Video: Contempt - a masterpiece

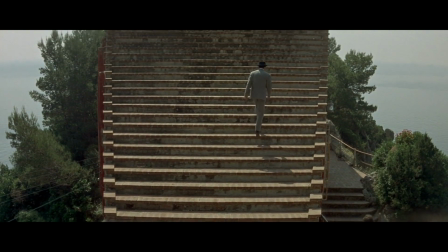(4:09)
Set in the beautiful island of Capri, melancholy and morning are mixed with the sunlight and dreamy landscape of the island.
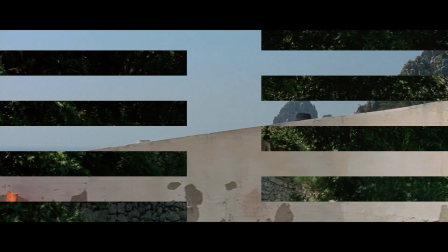(4:16)
Cinematographer Raoul Koutaar contrasts light and dark, showing the unexpected nature of life.
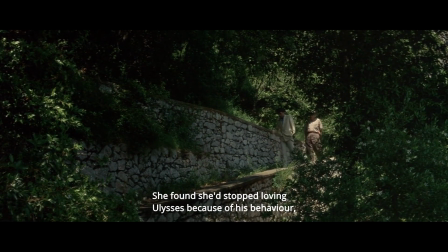(4:23)
We associate color and light with positivity. Yet the fact is that however life changes, the world around us still remains the same.
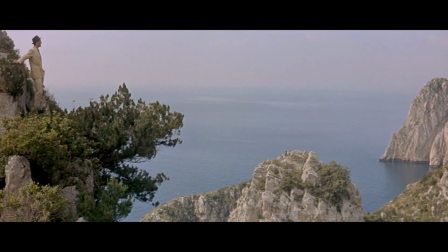(4:31)
Nature interacts with characters. It is the only thing to remain pure. They are, in Godard's opinion, the only real gods of modern times.
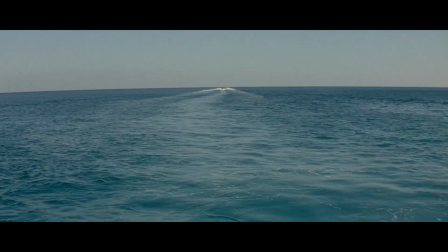(4:39)
The rest is nothing. It is by the sea that Paul and Camille see themselves for the last time.
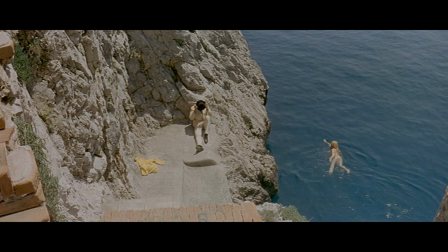(4:45)
She is having a swim, he is sitting on a rock. The vital sea, in this case, represents a barrier, one of life's contradictions.
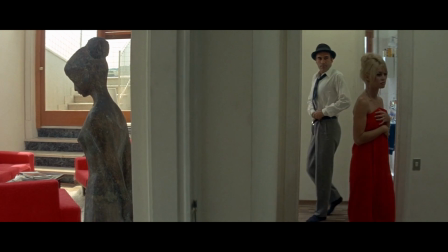(4:56)
At the beginning of the movie, there is a 30 minute scene in their flat where tension and anger rises between the couple.
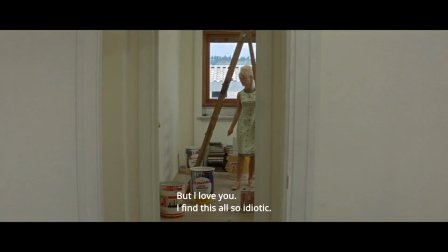(5:02)
During the scene, Vodar cleverly uses the widescreen format to crush perspective and to always show Paul and Camille separated,
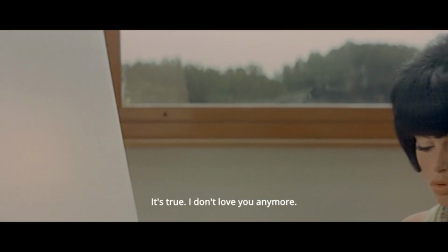(5:10)
by a wall, a door, a lamp, as if using a split-screen technique.
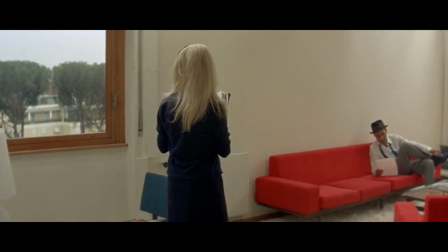(5:15)
Strongly opposing colours, red sofas representing anger and white walls representing peace, increase the feeling of anxiety and of the wife's contempt.
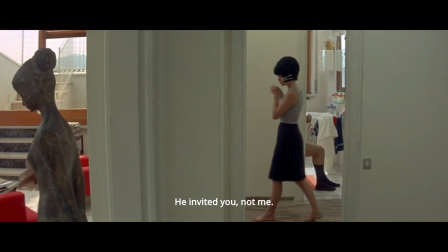(5:24)
Light invades the apartment. The mysterious female statue is seen, a representation of the gods return again,
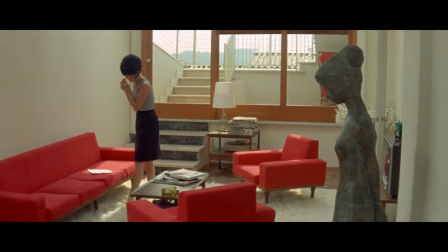(5:30)
which stands up against a wall with her head bowed down, as if in shame for watching this domestic row. Finally, the sentence which best summarizes the meaning of the film, comes from Godard himself.
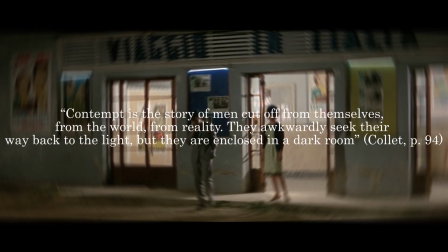(5:43)
Contempt is the story of men cut off from themselves, from the world, from reality.
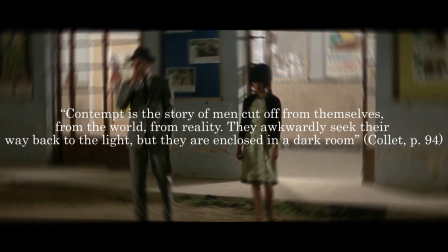(5:48)
They awkwardly seek their way back to the light, but they are enclosed in a dark room.
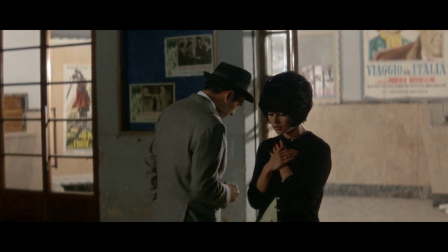(5:54)
Godard's characters, namely Paul, are prisoners of their own reality, a reality created by Godard's mise-en-scene, and this time,
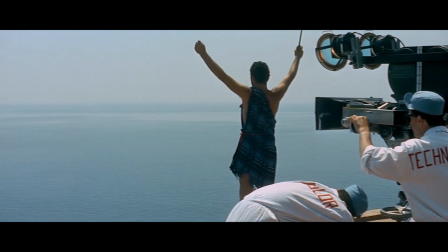(6:03)
neither death nor the cinema will be able to free them, and the film ends with the mysterious sea.